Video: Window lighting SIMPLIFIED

So we're going to talk about some basic lighting rules that you'll be using in your short videos. And they are how to improve the lighting in situations that you are going to find around your house, at a park, at a location. And none of these have to do with buying lighting. They're just having the light come from the right direction. So we're also going to be talking a little bit about using a reflector. I think this is probably, dollar for dollar, the best value in a lighting accessory. And you can use a big white card. This one, it folds up, but it's what we'll use for this demonstration. But you can use a white card. Okay, so Anthony, give me the thing and keep it rolling.
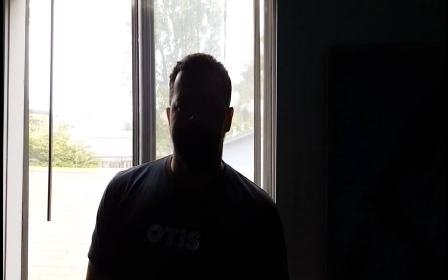(0:48)
Okay, so we know that we don't want this kind of lighting.
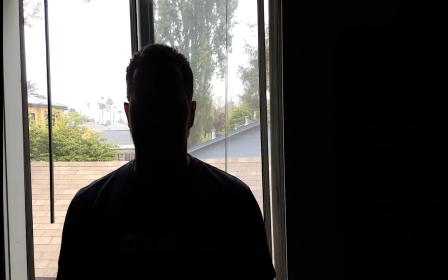(0:52)
This is backlit. the light is coming from a window and the subject is going to look just as a silhouette.
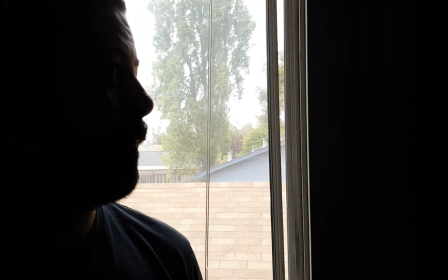(1:00)
If you turn to the side so I can get a profile, there are times where a profile shot could be kind of interesting.
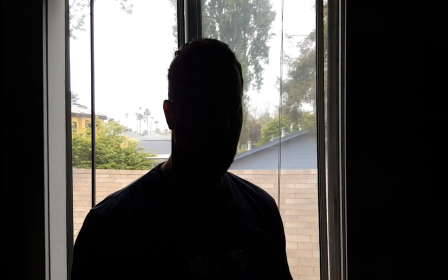(1:08)
But in the most cases, it's just too contrasty.
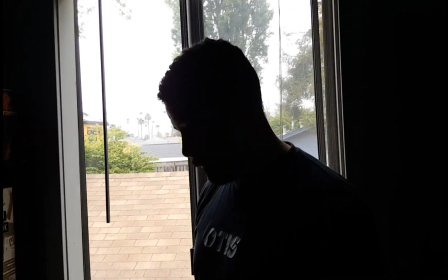(1:13)
So now I'm going to go to the side
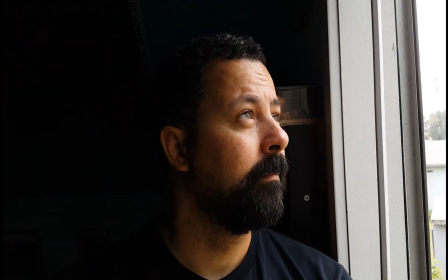(1:19)
and here we have the same window in the same subject but the window is not in the shot so Anthony turned towards
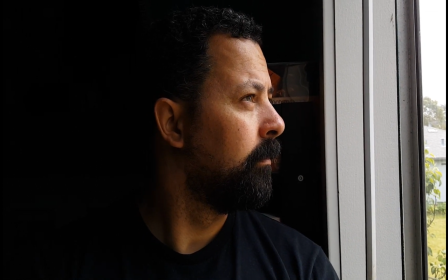(1:27)
look outside and we get some pretty dramatic lighting here and also if we want and you look at the camera this time
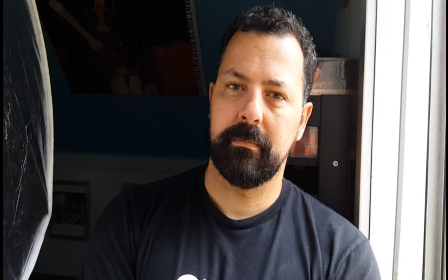(1:36)
we can just add the fill so you can see my reflector there I would have it just
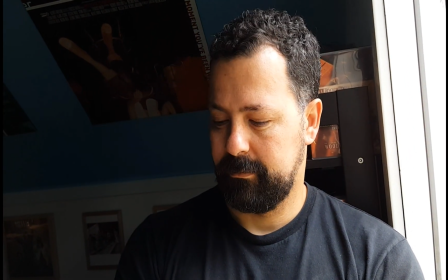(1:42)
out of frame and we get pretty good lighting that's without it and that's with it.
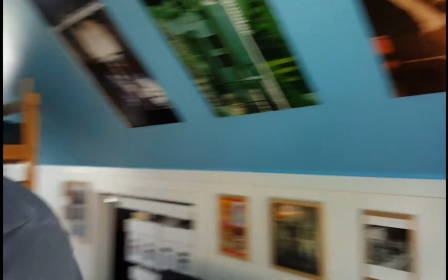(1:49)
Now the next setup is the photographer is going to have his back to the window and the subject is going to be lit.
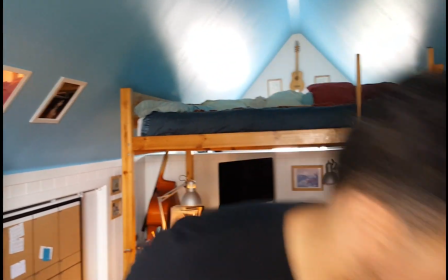(1:58)
So he's full face and this is probably the best kind of lighting for a how-to video.
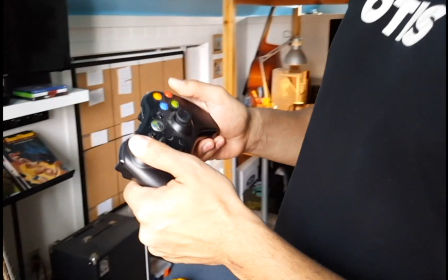(2:06)
So yeah, just hold that controller up and you can see that this lights it pretty well and if we're going to do a how-to video,
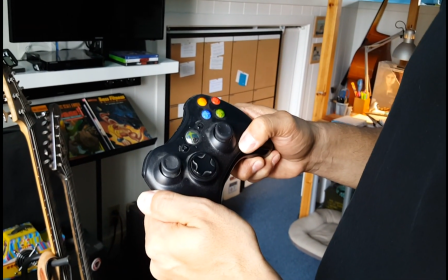(2:14)
we'd want most of the light coming over the shoulder of the videographer and
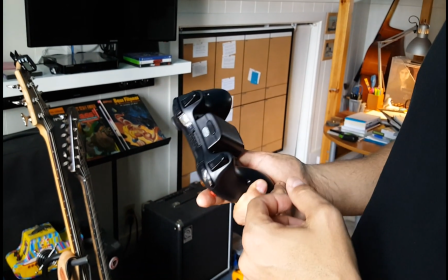(2:19)
hitting the subject and we could always add all you know a reflector or
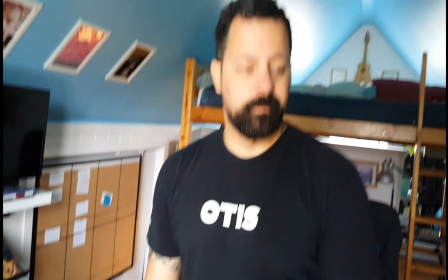(2:24)
something to that but it's pretty good for just you know rough and ready lighting.
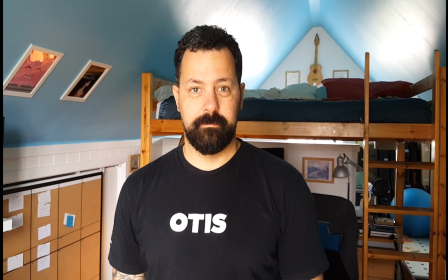(2:30)
Okay.